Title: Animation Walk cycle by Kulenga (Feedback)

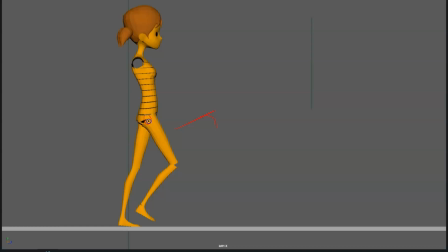So actually we should start to see the hips rotating over this leg already, because the leg is already moving forward. So we should already see the hips favoring this leg.
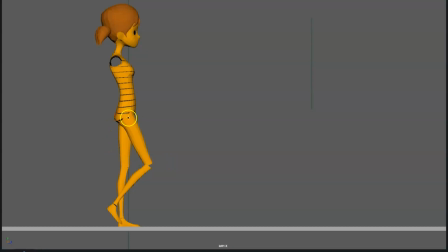Even in this moment, the hips should start a tiny bit favoring this leg, because it's starting to move forward. But here, most definitely, the hips should already be favoring this leg. Because here you can see how, boom, all of the sudden, from this pose to this one, see how the hips move?
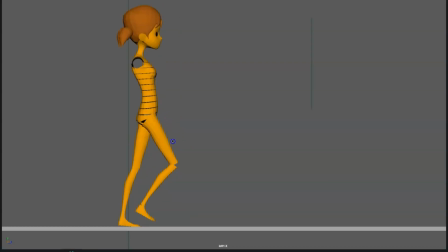But if you check it, actually, the upper part of the leg was much more forward in relation to the hips than in this moment. So if we're talking about hip rotation,
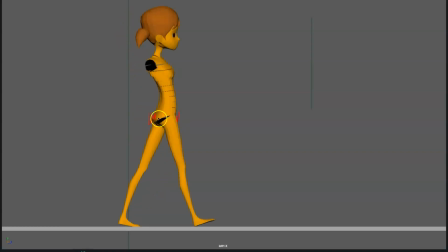it would even make more sense that the hips are more rotated in this part, in this moment, in this pose, and a bit less in this one. Because if you take into account the upper part of the leg, it's much more forward in relation to the hips than in this one. In this one, it's much more straight.
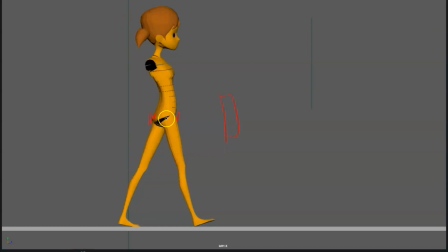So of course, yeah, the body is a bit more forward and everything, but in relation to the back leg, so you have to take that into account as well.
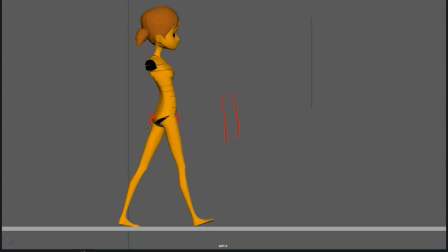But for like, even if you don't take account the last thing, already the hips, the thing I want you to take into account is that this rotation of the hips forward over this leg should already be happening
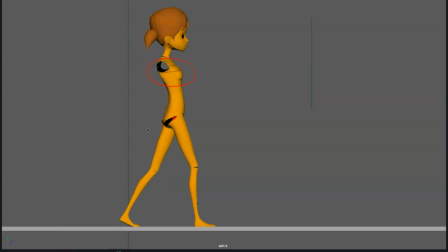in this moment here. Um, okay, what else?
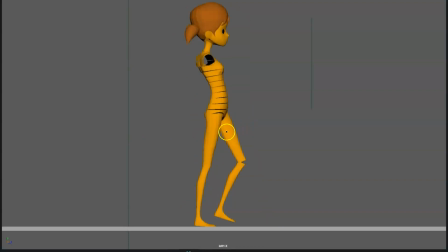Oh, see, you have it quite a lot in here in this one. So I don't know if it's maybe the perspective view that doesn't show it, but in the other leg I can see that you actually have rotated the hips in this pose.
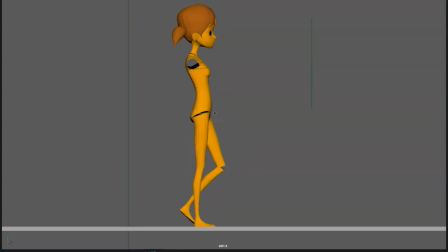I already have rotated the hips, so well, I don't know. Um,
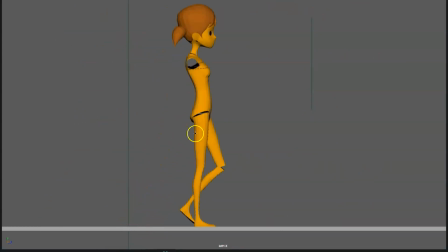the only thing that I'm gonna say that is true, that maybe you don't need to rotate that much the hips. See how the hips are rotated quite a lot. It's going to be a quite exaggerated rotation on the hips in this walk cycle, which can be fine.
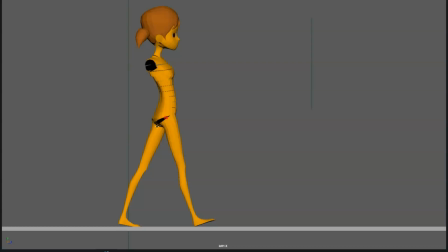I mean, each walk cycle is different, so maybe you want to exaggerate the rotations. Just know that this is not going to be too too much of a general walk cycle. It's going to have a bit more character, a bit more personality to it,
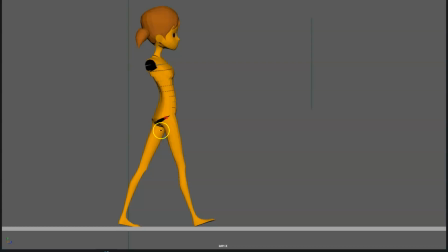because you are exaggerating the rotations on forward and back of the hips in this case. Or the side to side rotations, you know what I mean, over the leg that is going forward and back. Then,
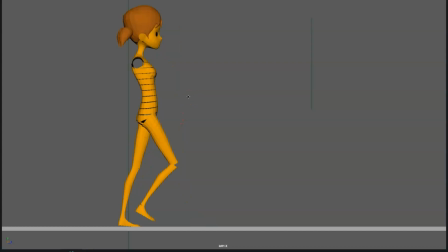what else? Oh, okay, mm,
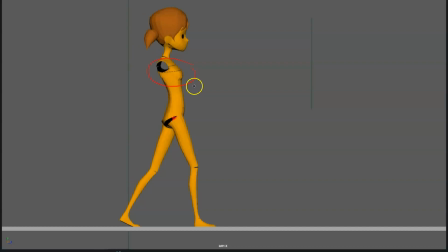I think you maybe you see how the torso,
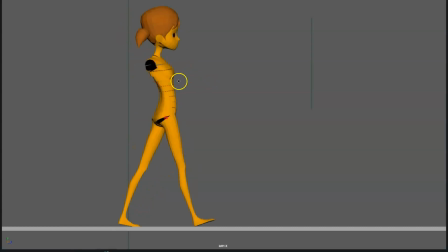you rotate the torso and you remove the rotations in this pose already. Maybe you don't have to completely remove the rotations. I would keep the rotations pretty much in this pose, in this one, the torso rotations more or less in this pose.
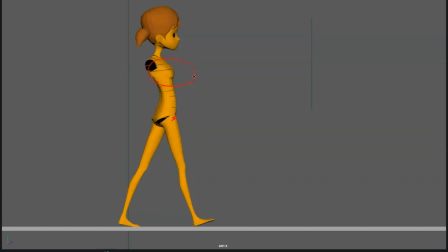So just easing out of the pose, going into this pose.